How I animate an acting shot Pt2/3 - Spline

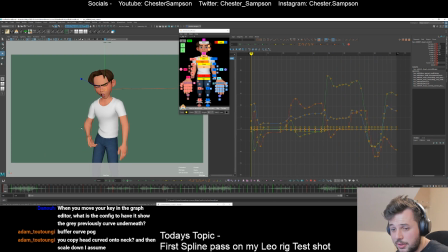Well, I might be able to get through the head and then the body or something.
Wow.
So just for translate's sake, the rotates, I haven't cleaned them up yet. Just for translates, I'm going to maybe bake the translates on twos just because I don't want any information to be lost once we get into world space.
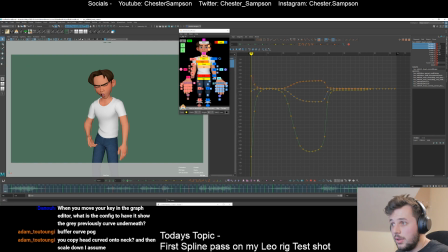So there's baked on twos. And then I'm going to make a temporary controller here. Boom. Temp controller, head, IK, I'll call it. And now what we have is this controller here, which is this control now is parented under.
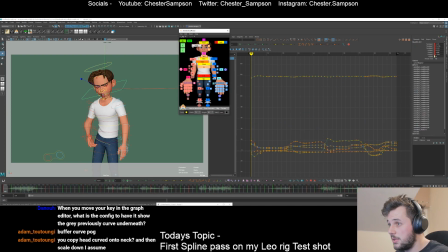So you can do that with a locator. If you wanted a world space controller and you don't have animate, you can do that with a locator. So yeah, I've got this head controller. And in translate, now all of these are corresponding to how it's moving in world space.
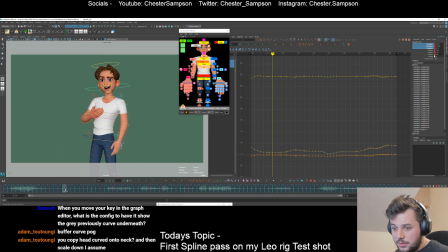So I'm thinking, for this part, I definitely want it to drag, so I'm going to drag it half a frame. Boom. So now, the apex of the chest and the head are slightly different, and you get a little bit of breakup and cushion in the translates.
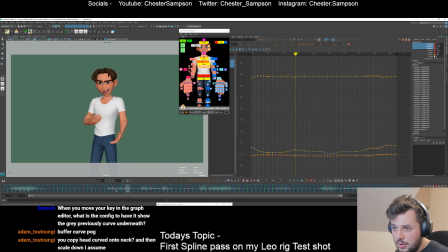Wow.
Subtle, but, you know. So this one, I might want to lead with the head, right? So maybe down to here, we'll lead with the head by half a frame in translate.
I didn't feel sick at all. I didn't feel sick at all.
And maybe
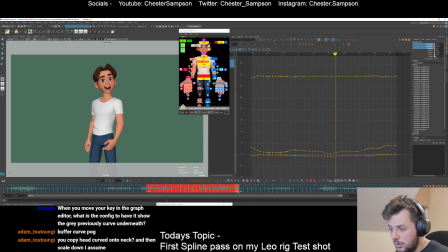through here we want to lead with the head again. So I'm going to grab this and half frame it this way. Boom.
Feel sick at all. Not...
This is kind of moving on its own.
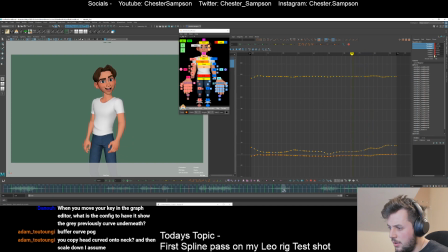I don't need to worry about that. Translates in here. I think maybe we'll just delay them half a frame for all of this. Rotates what's leading that around.
Not once. Wow.
So yeah.
Once.
Very wow. subtle, you might not even notice it, but the head, once. Translation wow. of the head is slightly offset.
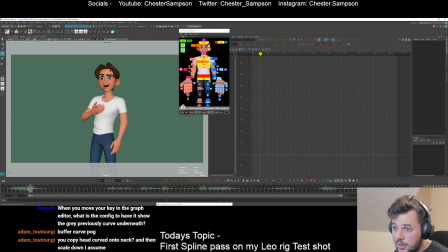You can notice it here the most, I think, where now the chest is starting to come down as the head's coming up, and we've achieved that just with offsetting. And the head settles very slightly after the chest in translate.
Wow, I didn't feel sick at all, not once, wow.
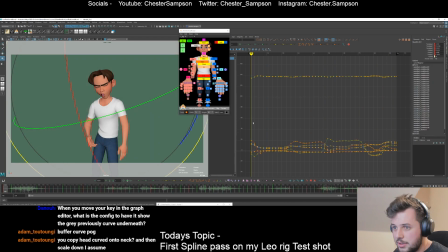So yeah, now we can track the actual rotations of the head. That's the important bit of the head, really. That was just a subtle detail I added to it. So we're dragging. Cool. Maybe we could drag more. Maybe we could really drag in here just for breakup. Boom. Boom.
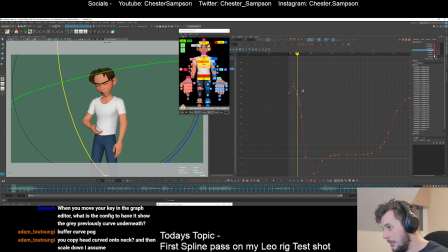Ba-da-da-da-da. I'm just going to clean this curve up. Boom. The head's a bit lighter, so I don't need it to ease in as much.
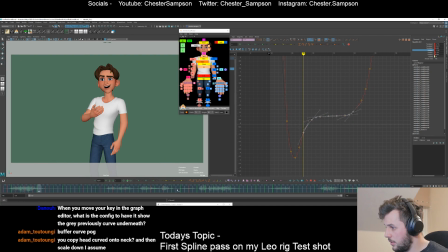I can have it ping around a little bit more. This stuff. It's very stuck in space, so I'm gonna smooth it out a bunch. Delete some of the keys that are just causing noise. Clean this guy up a bunch. Boom.
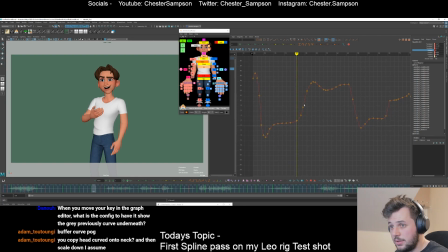And what I could do is use the arc tracker. Which I think I will use. I think I'll use the arc tracker again for this. So I'm going to chuck an arc on here. I'm going to offset it using Alt. I'm going to bring it towards the camera. I'm going to place it somewhere that we can see it.
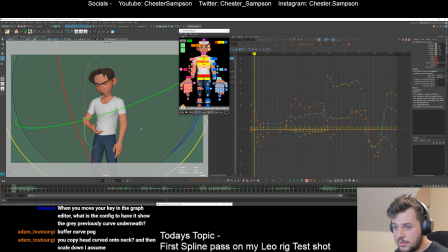Might be a bit much. Like this. And then we can see how those rotates are affecting bits and bobs. Cool. So let's look at it. Boom, boom, boom. So maybe we want to have a bigger arc around at this point.
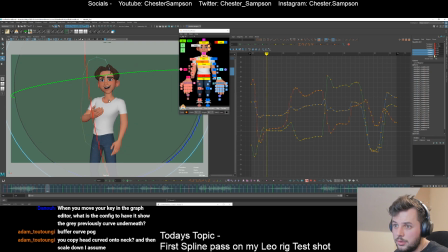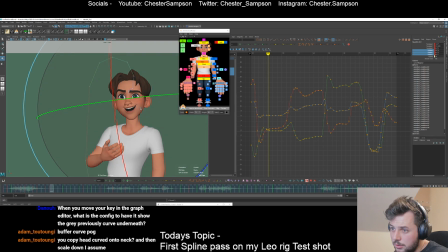We can have it settle in. Ooh. Get over there. Have this settle nicely in here. Cool. That's better. Start to come out. Boom.
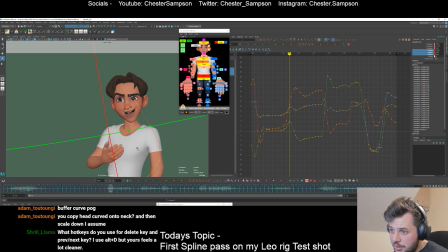Can maybe break up the channels by having this arc around more earlier. Cool. Cool.
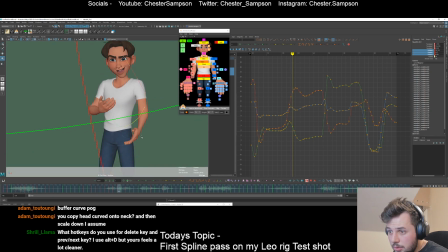Cool. Cool. Making sure that arc's nice and clean. Boom, boom. So like, I think I want to have him shaking his head a bit in here, but I'm going to do that on a layer. We'll wait a little bit later.
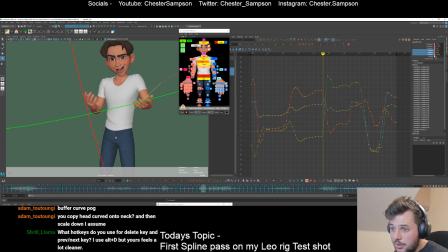So I'm going to make the base layer nice and clean and following this arc, and then we'll make the layer after that less clean. So I'm going to start to lead this because we're leading with the head here a bit earlier. Cool.
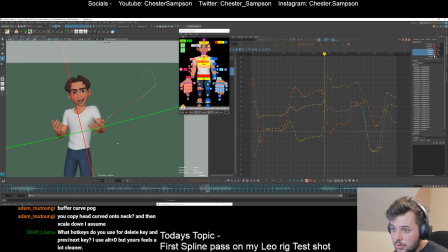Boom. Clean arcs, plus.
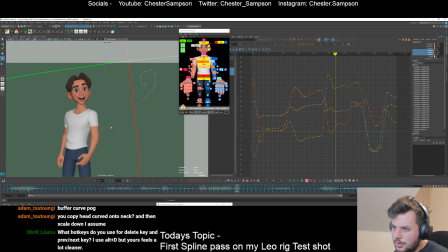Okay, so we're getting a bit of dirt in here. We come to a cell and then we just kind of come back on ourselves. It's a bit weird.
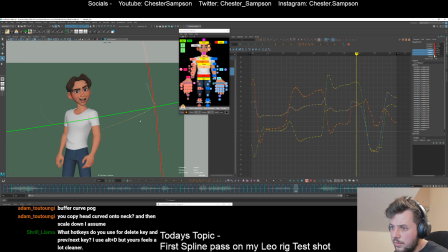Okay, and have this come over a bit more maybe for this part. Ease out so it gets progressively bigger and then slows down. Cool, cool, cool. And then we can start to arc this maybe more under through this part.
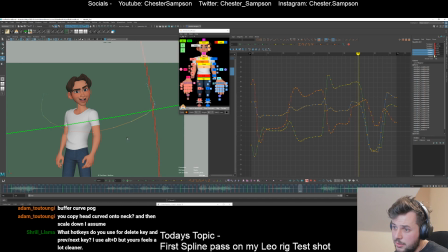I don't mind going on ones because it's quite fine detail we're going into at this point. Spin around. Boom. Boom, boom. Arc that over because it was hitting a wall.
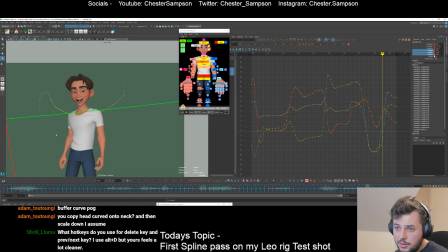Start to come back maybe a bit earlier here to keep this arc nice and clean. Boom, boom, boom. Maybe we can arc a bit over at the end. Cool.
Wow, I didn't feel sick at all.
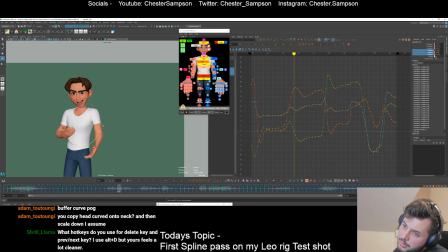So that's a bit cleaner.
Wow. I think I didn't feel sick.
We're arcing too much here. So what I can do is I can go from this key until the end of that arc, which is about here. I'm gonna select all those keys and I'm just gonna push pull it, which is scaling it to a linear curve.
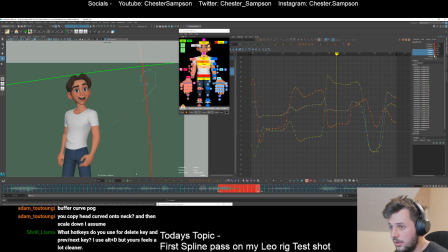So if you look at those curves, I'm scaling that down, and then that arc should be a lot smaller. It didn't update in the graph and the motion trail because it's a bit broken, but you know.
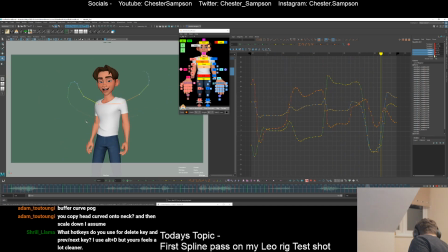I didn't feel sick at all.
1 second.
Not once. Wow. I didn't feel sick at all.
What hotkeys do you use? Let me think about that for a second. Have a sip of water. What hotkeys do you use for delete key, previous key, next key?
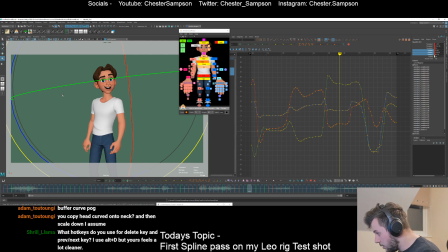I use Alt D. But yours feel a lot cleaner. I just use the X, so the letter X for deleting keys, and I use C and V to go between keys. And then I also have like Control 5 and 6 for going forward one frame, back one frame, and I use those all the time, all three of those sets of keys.
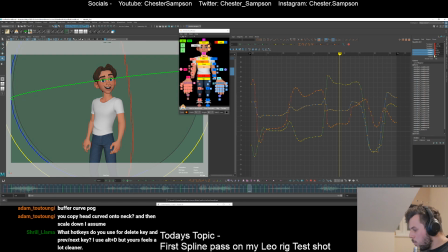Ah. Alright, so let's have a look at this guy. Where are we at?
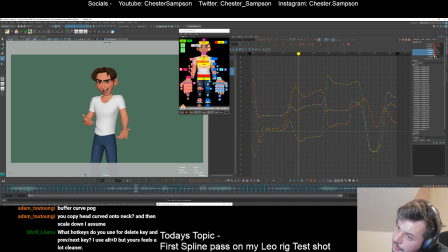I didn't feel sick at all.
Yeah, I think that's the sign of the facial animation there. Look, when we get to it, it'll be a lot cleaner. But we've cleaned up the head in terms of rotations. It's clean.
I didn't feel sick at all. Not once. I didn't feel sick at all.